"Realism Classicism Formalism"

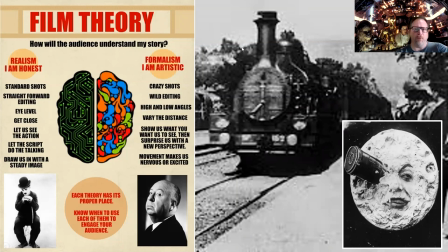when we look at film theory then the difference between what we call early formalism early realism basically comes this how will the audience understand my story the realism basically says i'm honest standard shots straightforward editing eye level get close let us see the action let the script do the talking draw us in
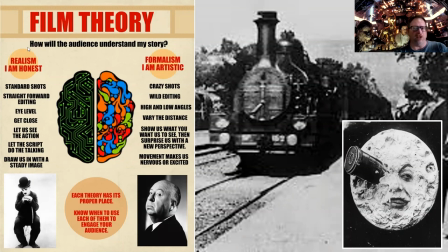with the steady image the The formalist crazy shots, wild editing, high and low angles, vary the distance, show us what they want to see and surprise us with a new perspective, right? That's the alien showing up. Movie makes us nervous and excited. And that really is the foundational difference between the two.
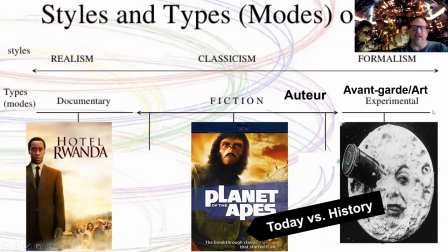And so, as I mentioned before, Journey to the Moon was absolutely seen in this capacity all the way out here in the formalist action. Today, though, if we were to move it over, it's just like Planet of the Apes. It really would be in the classical section.
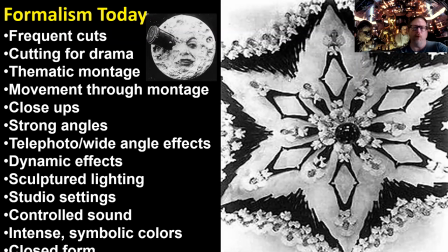And that is because when we look at formalism, note the features that show up, and I'll run through these quickly. Frequent cuts, cutting for drama, thematic montage, montage, or movement through montage, close-ups, strong angles, dynamic effects.
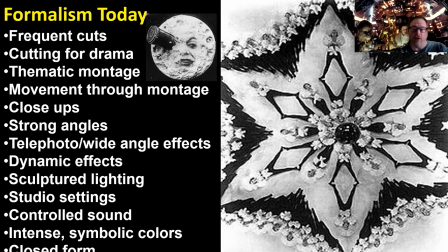It literally becomes about motion and energy, particularly of different objects. So by today's standard, this is what we would consider formalism.
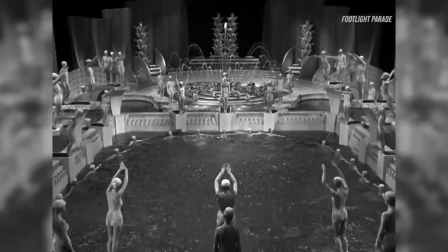So this is a film from the 1930s. This is Footlight Parade, as you can see up here. It's done by an artist named Busby Berkeley, who basically invented the modern day and piloted the modern day musical that we have that leads to Disney musical and other individuals that show up.
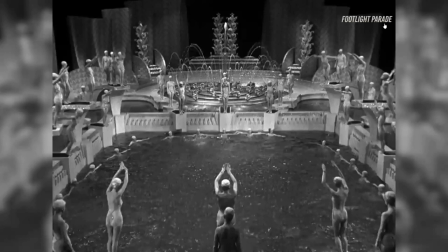Basically, they're going to use the human body then to form different energy and movement, not necessarily to get the plot across.
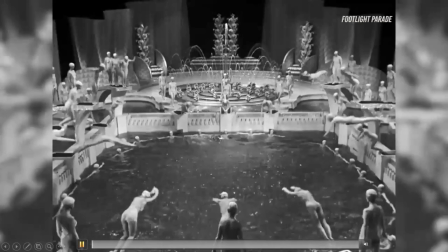And oftentimes it's women in bikinis that are actually making these beautiful images.
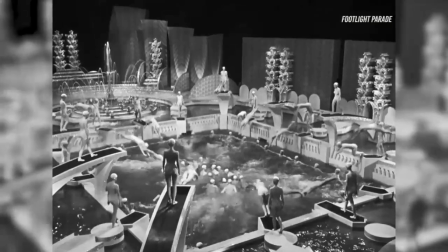If you were on the great movie ride ever before it closed,
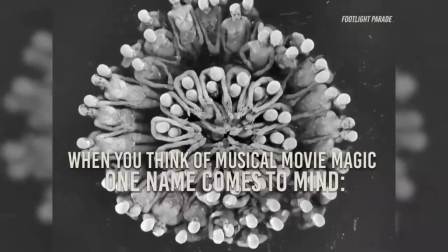you'll notice they had a number of his performances playing there by Plesby Berkeley,
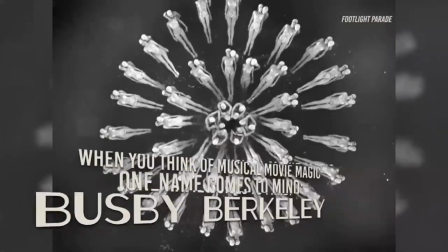one of the great early directors for music.
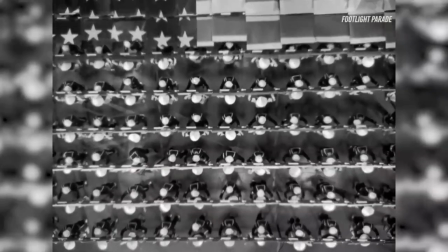Let's see how it's not narrative.
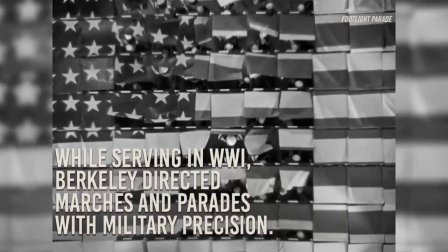It really kind of gets an emotional sense or it's a stimulation to the way you think and move, not necessarily about a narration.
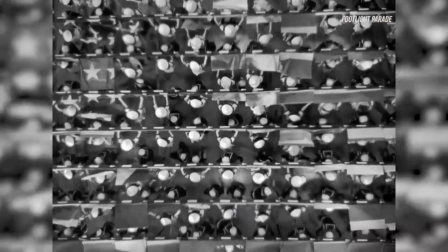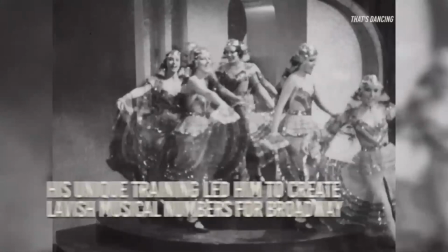so it's all about this movement and this energy and
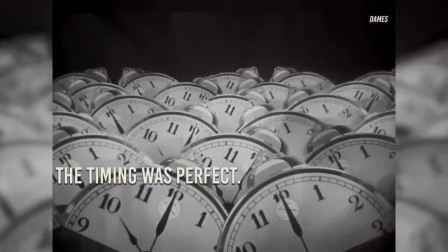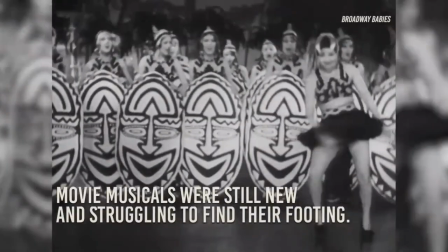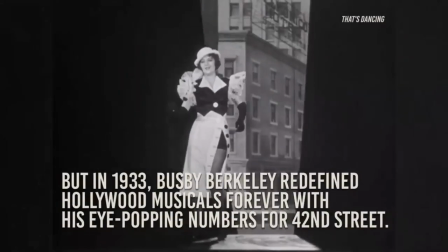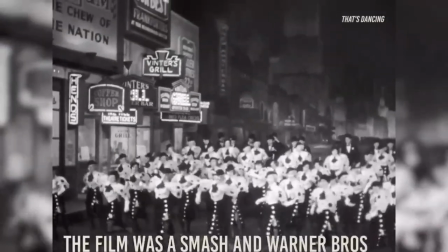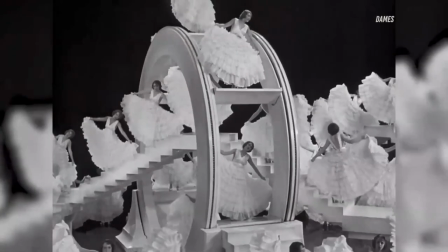just look how cool some of the sets are how they rotate around one another it's all about motion and kinetics
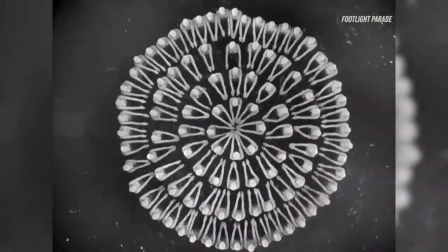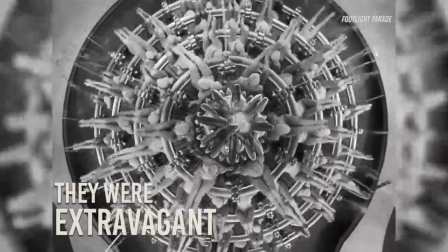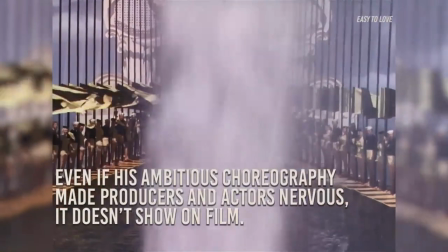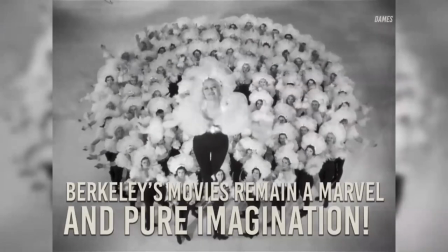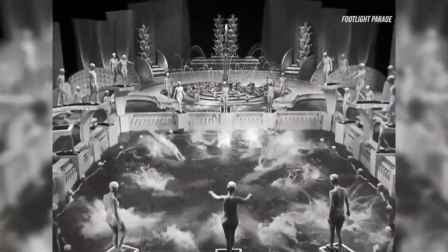and so we found this idea that it's really about the motion and the kinetics that show up the other
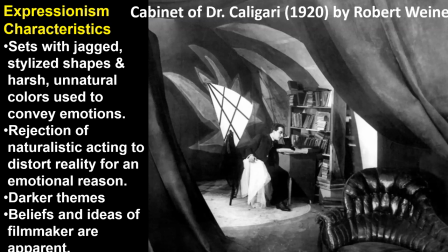film that i want to show you at least a brief clip of is the idea of what we look at when we look at expressionism this is going to be the cabinet of dr caligari up here as you can see by Robert Weiner, and this is actually going to be an expressionist artwork. This is going to be sets with jagged, stylized shapes and harsh, unnatural colors used to convey emotions.